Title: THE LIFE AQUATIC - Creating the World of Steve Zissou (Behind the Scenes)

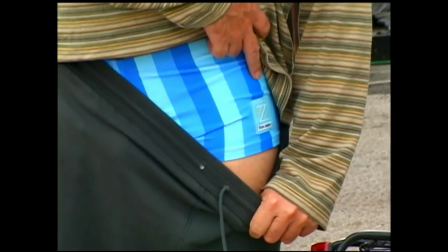4:04 And Bill's very comfortable walking around in a Speedo, or, you know, things that you don't, you know, think of American men, kind of. I guess in Europe they wear Speedos, but Bill is kind of to the manner born. He loves kind of sporting a Speedo. I don't know, more power to him. He's a better man than me.
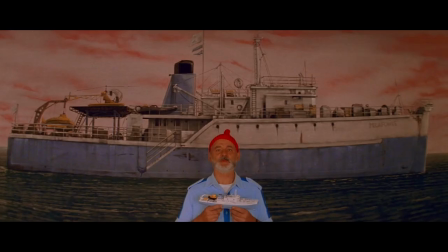4:29 Let me tell you about my boat.
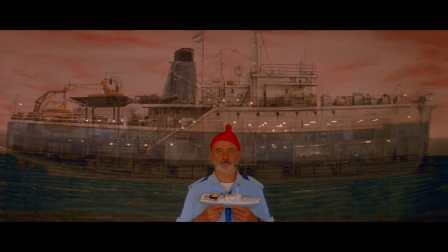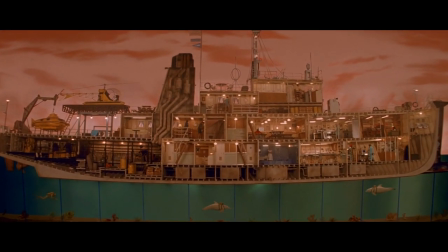4:38 The Belafonte was a long-range sub-hunter during the Second World War, which we bought from the U.S.
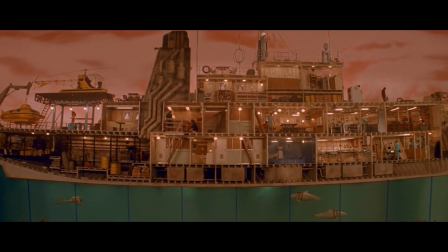4:43 Navy for $900,000.
The sequence with the boat that's chopped in half was an amazing experience to shoot because it was like a play.
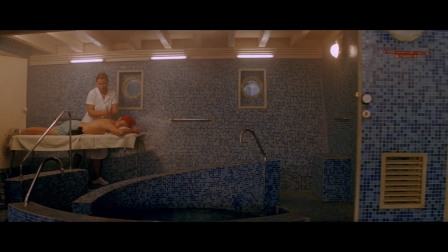4:51 From the beginning, Wes had it in his mind that we would be building half the boat lengthwise in cross-sections. And as we shot it,
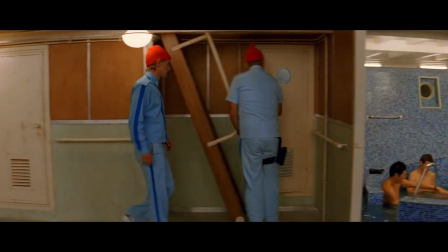4:58 all the actors are walking around in this ant colony. So you see characters run up all in the one shot, moving up and down staircases.
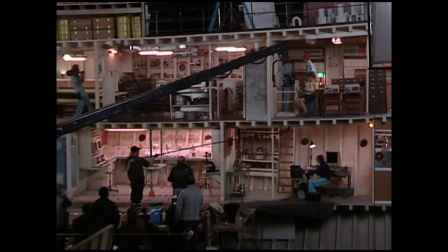5:05 And you see the boat, and you see the giant set of the boat. It's enormous. It's 40 feet tall.
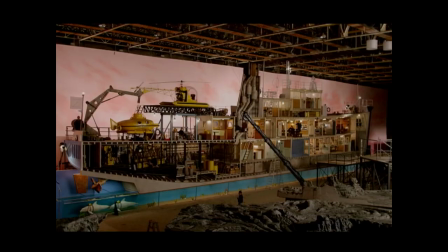5:10 It's 150 feet long. It's longer than a city block.
What are you doing here?
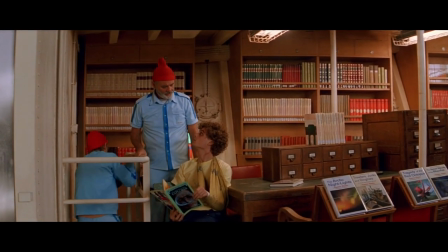5:16 I thought all you interns ran out on me. I want to help you find that shark. God damn it.
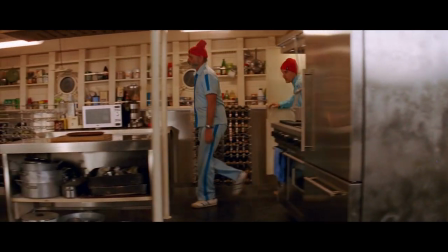5:21 Thank you, intern. You're getting an A. His name's Nico. Who? Hello, Vikram.
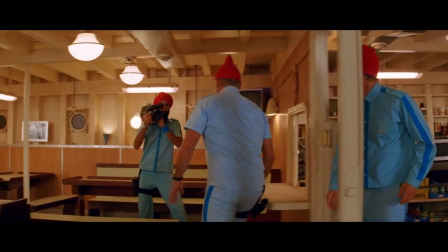5:26 Give me that camera. I'm gonna smash it over your head.
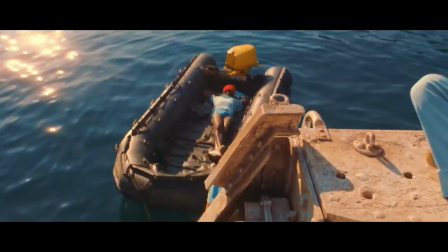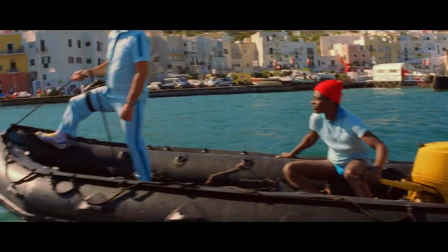5:38 The mission was to convey a sense of having traveled across the world
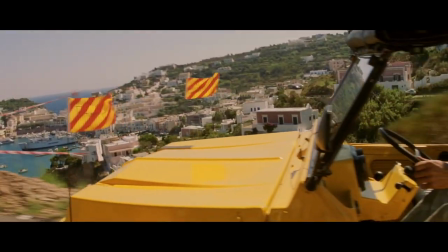5:44 without going farther from Rome than Naples.
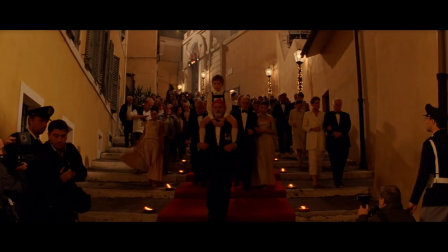5:49 There's something very Italian and European which has kind of crept into this film and made it
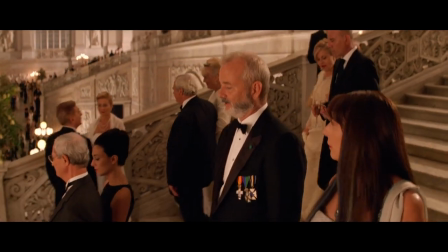5:54 kind of made of a unique fabric that it wouldn't feel the same if it was made in America,
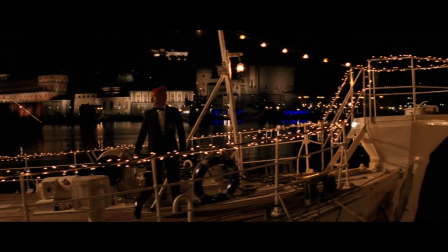6:00 and you could get, even if you had locations that looked similar, I think that flavor is actually a powerful force in the film. This world is Wes's reality. Wes's reality is, and when I say that, I mean, it's not a period movie, but nothing's new.
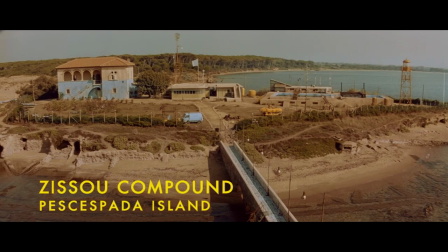6:16 It's in Europe, it's on the Mediterranean. The places are Loquasto, but it's not Italy.
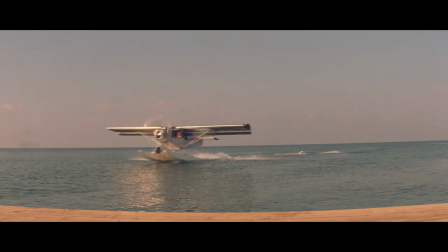6:22 They're almost, on one hand, genericized versions of these places or fable-like descriptions of these places.
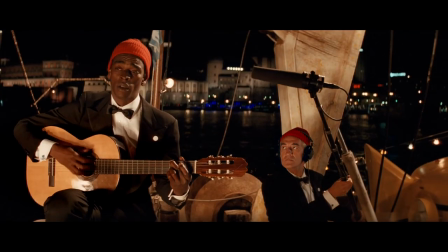6:29 And on the other hand, they're very textured. They're not two-dimensional, they're three-dimensional.
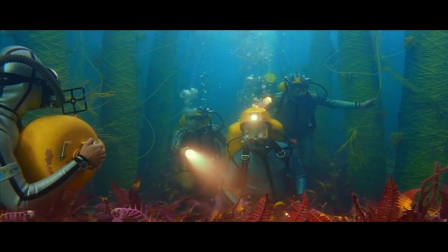6:35 The other element is the underwater world. That's the place where we were able to be fantastic. Underwater photography that's being done these days is so incredible that we're never really going to be able to top what's been done. You know, we've just seen the stuff they do in the Bahamas or they do with these incredible cameras.
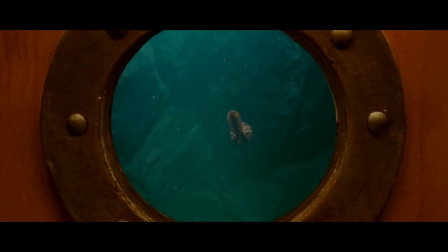6:55 And a lot of times one's instinct is, well, you know, let's find the best thing and try and top that.
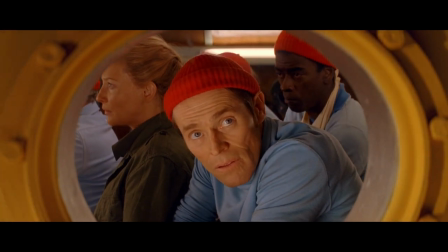7:01 And I think that's, in general, a lot of the way people in Hollywood kind of think.
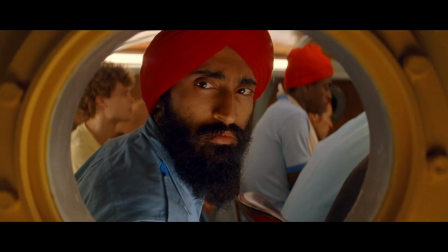7:05 And I think Wes was very savvy in immediately recognizing that, well, we're not going to be able to top that.
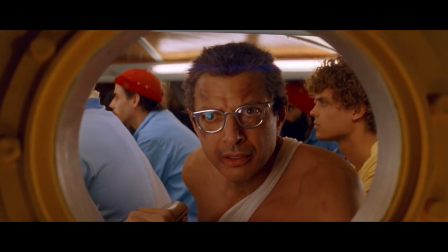7:11 So he came up with a whole different idea, which was to create a unique undersea world.
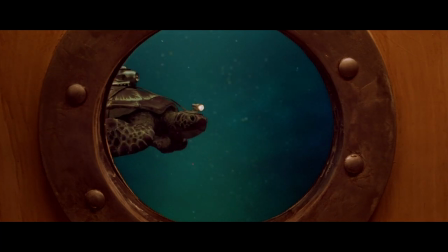7:18 My mission was to
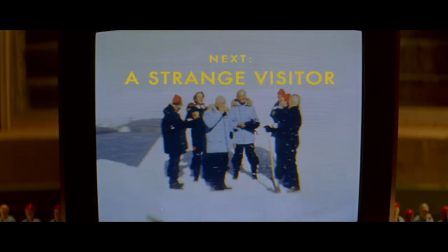7:20 create a world that they inhabit that was somewhere between a science facility and a summer camp.
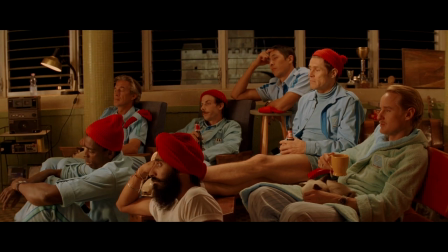7:28 And that was really how we looked at it.
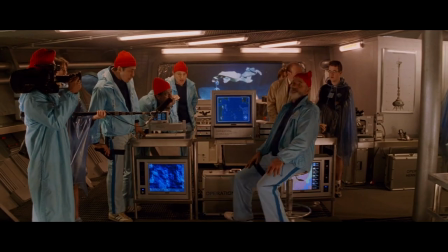7:30 The compound, the place where they reside, their home base, has a pool with a killer whale in it.
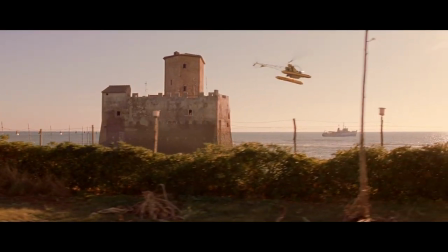7:37 But it has a 12th century castle. It has seaplanes landing, but the ping pong table is really the central place there.
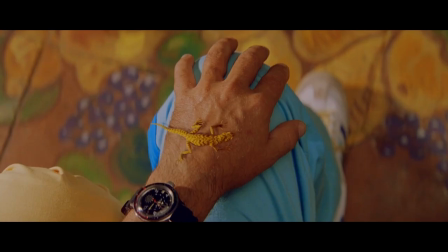7:48 I think that there's a I won't grow up quality to this world of Zissou.
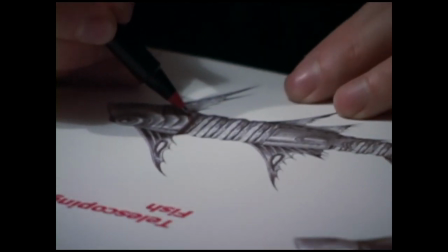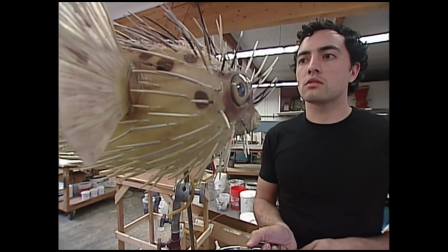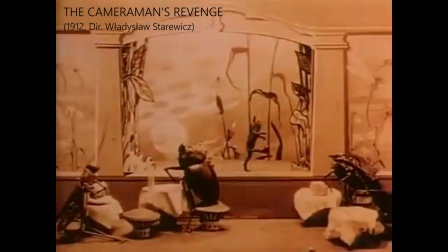8:07 Stop motion animation is an ancient form of animation. It goes back to the very beginning of trick film photography.
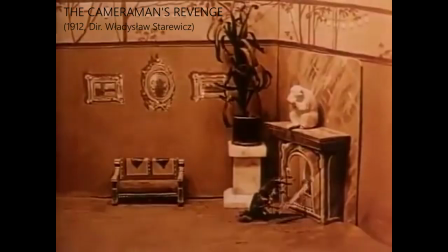8:13 And, you know, there's a handful of people in the world who have specialized in this strange form of animation. And they are the animators, they are actors, and they're actually doing a performance from beginning to end, but in very slow motion through their puppets. So you have a character like myself,
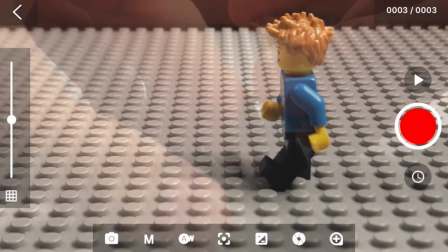8:37 you know, I'm imagine me as an animal with arms, and you need to have a hand reach out to here, come back, and clap.
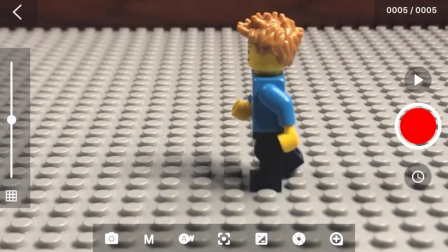8:45 An animator will come in there and grab this, if I'm the puppet,
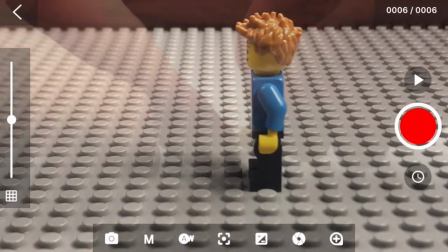8:50 grab it and move it about that much, take a frame, another frame, another frame, another frame, another frame.
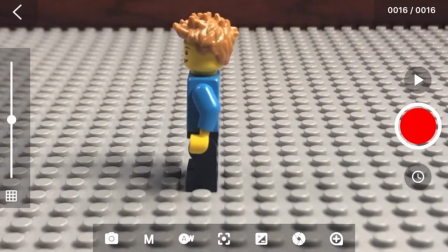8:54 So slow out there to get a pose, you get a lot of frames there, move back quickly, you take bigger motions.
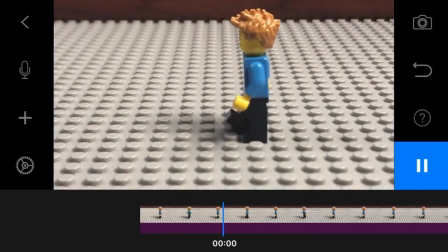9:02 So it's a successive series of stills, and if there's a complex character, say the crabs in Life Aquatic,
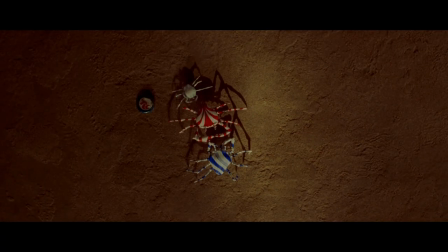9:09 which have eight limbs and they're crawling around, you have to think crab. You have to imagine, how does something with that many legs move around? It's not a person.
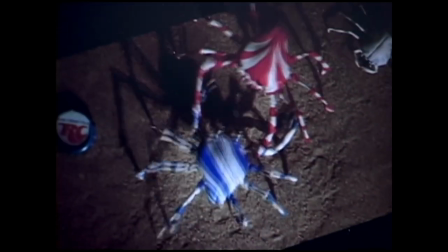9:20 It's not something you can just feel yourself. So it's an arcane but highly fascinating and beautiful way to bring things to life.
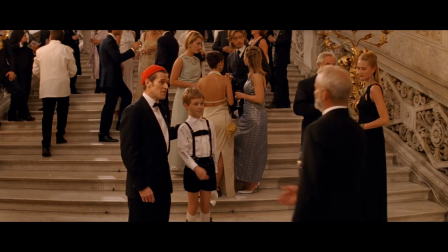9:28 A lot of the creatures in this film are just slightly different than reality.
He brought your present.
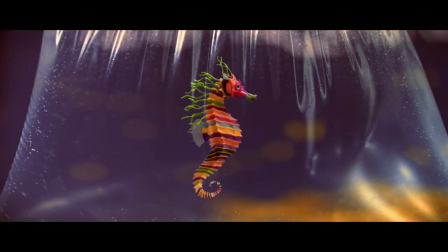9:36 A crayon ponyfish. Wow. Interesting specimen.
Now, I've got more of a cartoon background, even if it's stop motion. I'm used to larger exaggeration. Wes is more interested in subtle exaggeration. his sense of humor is a little more, I don't know, delicate.
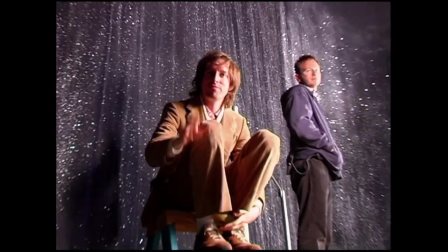9:59 And you know, I really admire it, but it makes it a lot harder for us. It takes a few weeks to get used to Wes's aesthetic.
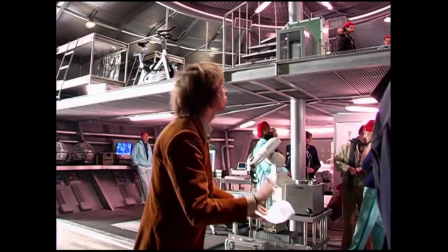10:06 You kind of can't believe it at first, but then eventually you start to see the value and clarity of it, and then you go for it.
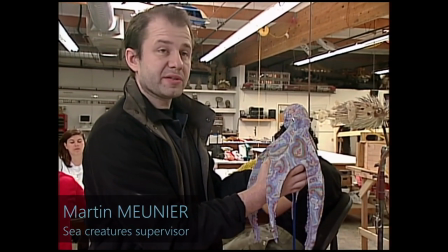10:13 This was not a stop-motion puppet. This was a puppet that we put in a water tank. It was a water puppet, and it had to be really flexible.
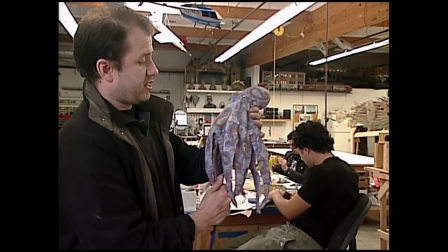10:20 And basically, Miguel sculpted this so that it would have already, would be already be kind of in a swimming position.
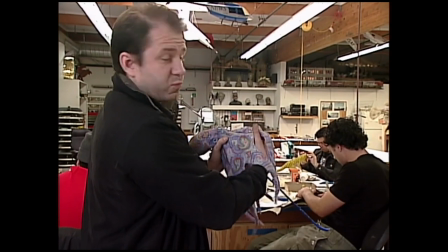10:27 So when we put it in the tank, we had a little umbrella, a mechanical umbrella over here,
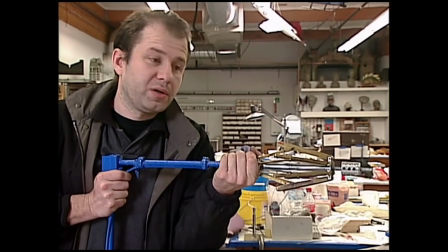10:32 that basically can be pulled, and all that each tentacle was anchored on one of these, and basically it was pulled through the water,
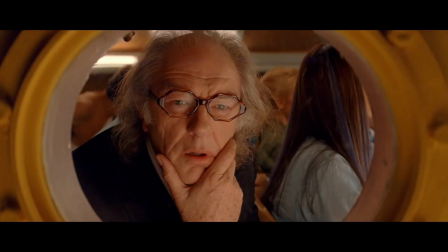10:42 so it could swim realistically. So you have to see, it was supposed to be 4 or 5 feet long. And when the animator animated this, it swam through the water really slowly,
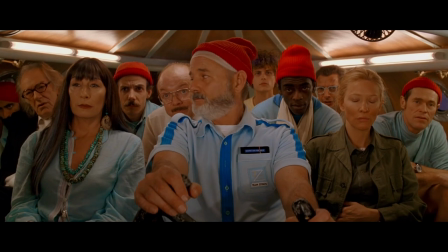10:54 and then its head moves really slowly, so it gives a lot of illusion of mass.
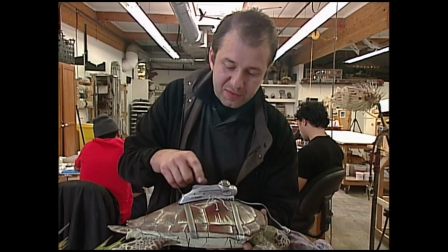10:59 And this was an interesting puppet also because it's supposed to have this little sub on its back with a little camera inside.
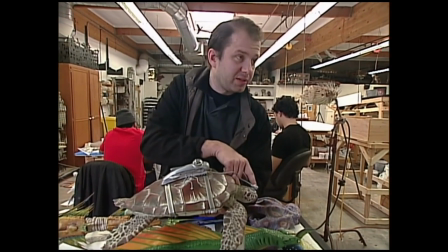11:07 There's a little light sticking through the head.
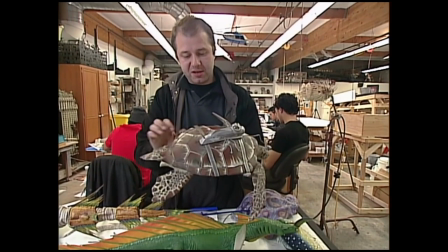11:09 So when we did it, we made a hollow shell inside with, you can see it being opened up.
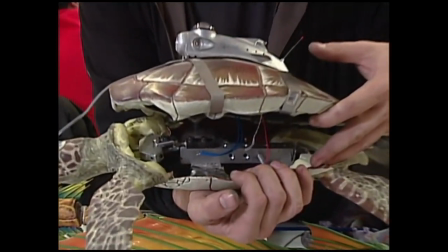11:22 This little electronics inside. This is the jaguar shark.
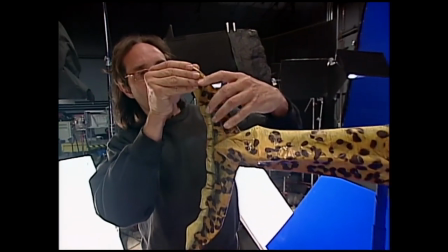11:27 This is probably the biggest stop-motion puppet that's ever been created.
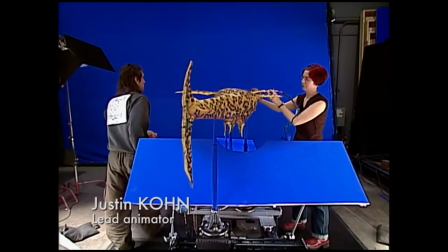11:34 When you're shooting things that are supposed to look like they're swimming, and if it's this big and heavy, you want it to sag against gravity.
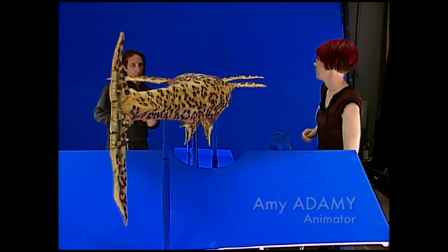11:43 So upside down makes it look more like it's in water.
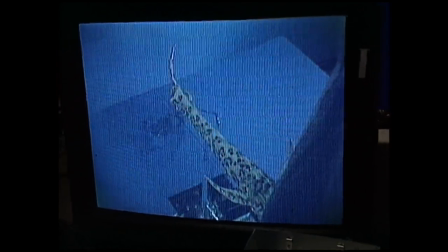11:47 It's one thing to shoot spaceships, which is a tradition here at ILM, but to
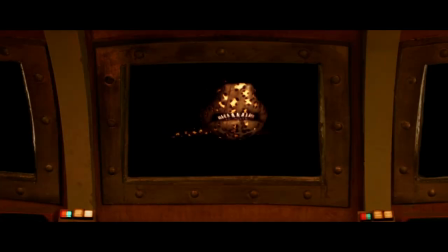11:53 create organic motion on all these creatures is a whole nother art, and I think the guys have done a great job at that.
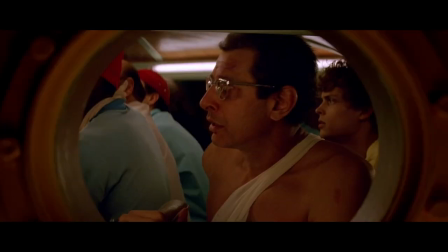12:05 Some of these creatures under the water are something to see. There's personality in stop motion. It feels handmade. Henry Selick, he's somebody who I've admired, and he brings his own artistry into it, and he's like another actor.